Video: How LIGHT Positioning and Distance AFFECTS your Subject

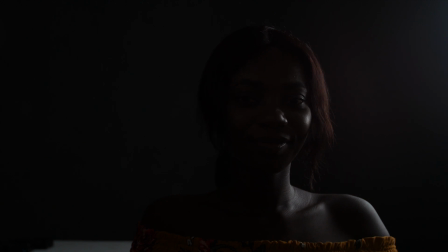I'm going to have my assistant turn on the light behind my model, and as you can see from the dark background, the model is standing out.
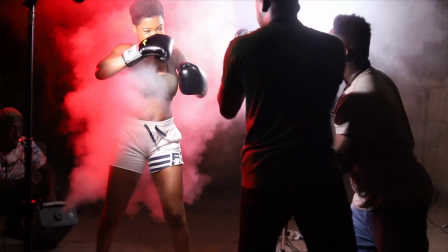You can use any kind of color from rim lighting. So for instance, in music videos, you have the creative freedom to use or choose any color depending on the concept, but you have for the most part a lot of luxury to use colors.
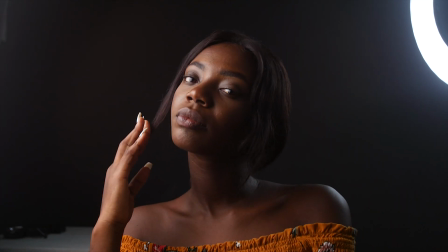So the rim lighting can be used in dynamic ways, talking about the lighting, talking about the strength or the quality of light source. It can be harsh or it can be softened depending on what you're looking for and what suits the concept best. I'm going to introduce a light modifier which is going to help us bounce back some part of the light. This is not actually a light source, but it's a light modifier that helps you shape light and that helps you accentuate light as well as change the light's properties, and this is known as the reflector. The reflector is going to be used right beneath the chin of my model,
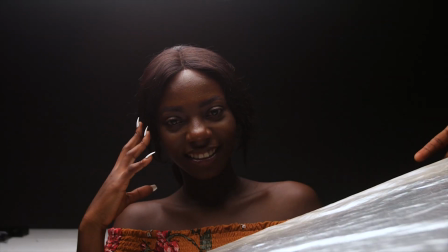and as you can see, it creates this nice effect of bouncing back the light that is being lost below.
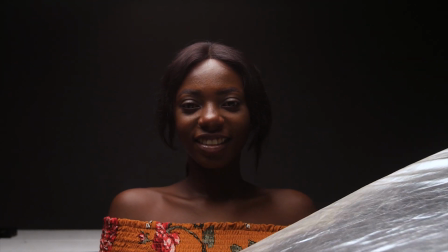And light works in this way: anything that obstructs light casts a shadow.
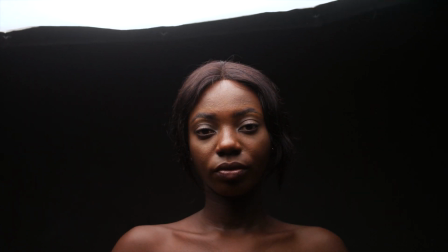So for instance, in the case of the light cast from above, you realize that the eye sockets, the nose, and the chin are all casting shadows. So the chin is casting shadows against the neck, and the nose is casting shadows against the gutter of the lip. And to eradicate this issue, you can use a light modifier like the reflector,
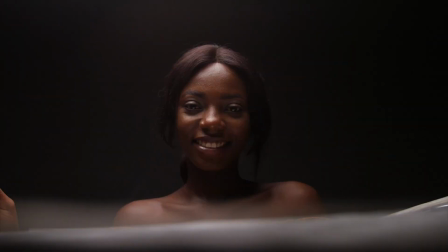as I'm using in this demonstration, to bounce back the light into those areas that are dark or that are in deep shadows,
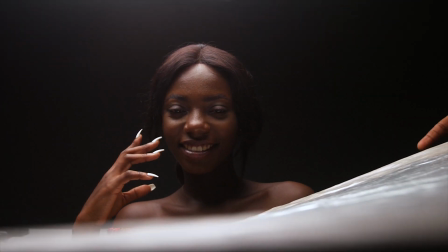and to bring more character to my subject. The other thing that I also love most about the reflector is that it gives me a catch light in the eyes of my subject.
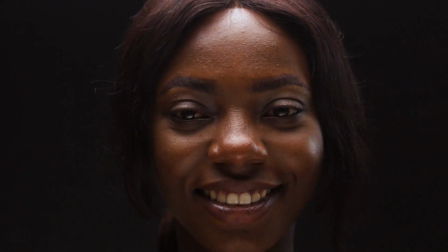So for instance, just as you can see in the demonstration, you realize that my model's eyes are catching some light cast from above,
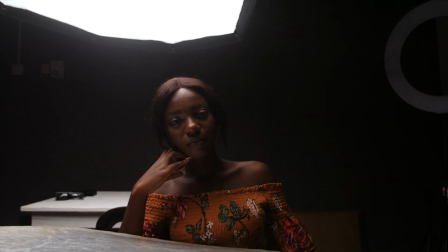bounce back into those shadowy areas and also in the eyes, and it makes the eyes glow very well. And this helps accentuate the character of the subject and also bring out the aesthetics of my subject. In lighting, the distance of the subject from the background as well as the light's distance from the background affects the look of the shot. And so pay very close attention to how you position your light. If your light shines against your background, it is going to reveal your background. So if you are looking at concealing your background or creating more contrast for your subject to stand out even more, then avoid using an angle that will have the light bouncing against the background. So essentially, a soft light will be very difficult to avoid touching the background unless the intensity is not strong enough. So the distance of the subject from the background can be a very good move in this type of situation. So having the subject move a little bit more away from the background is going to help you make your work very easy by having the light not touching the background or having little to no possibility of touching the background.
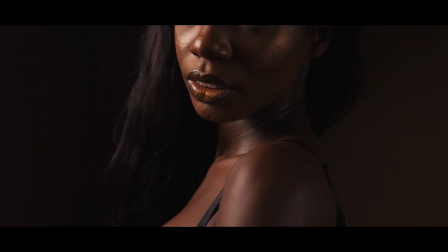So to wrap up, the understanding of lighting, be it light positioning, light modification,
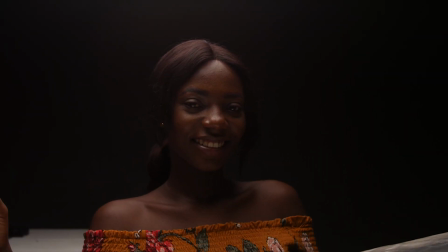like the use of the reflector as I demonstrated in this video, is very important and should be to you, a photographer or a filmmaker,
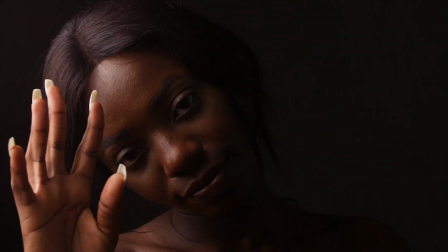so that it can up your confidence, and the next project that you pick up, be it a paid job or your own personal project,
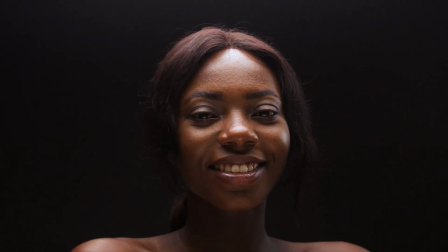it's going to help you with your confidence and it's going to increase your productivity and efficiency in filmmaking and in photography alike. Thank you very much for watching this video. If you enjoyed it, please give it a thumbs up and subscribe to my channel if you haven't. Share this video across all social media platforms that you belong to, and of course turn on the post notification button so that you'll be the first to be notified anytime I upload a new video onto my YouTube channel. Until the next video, have a wonderful day. See ya.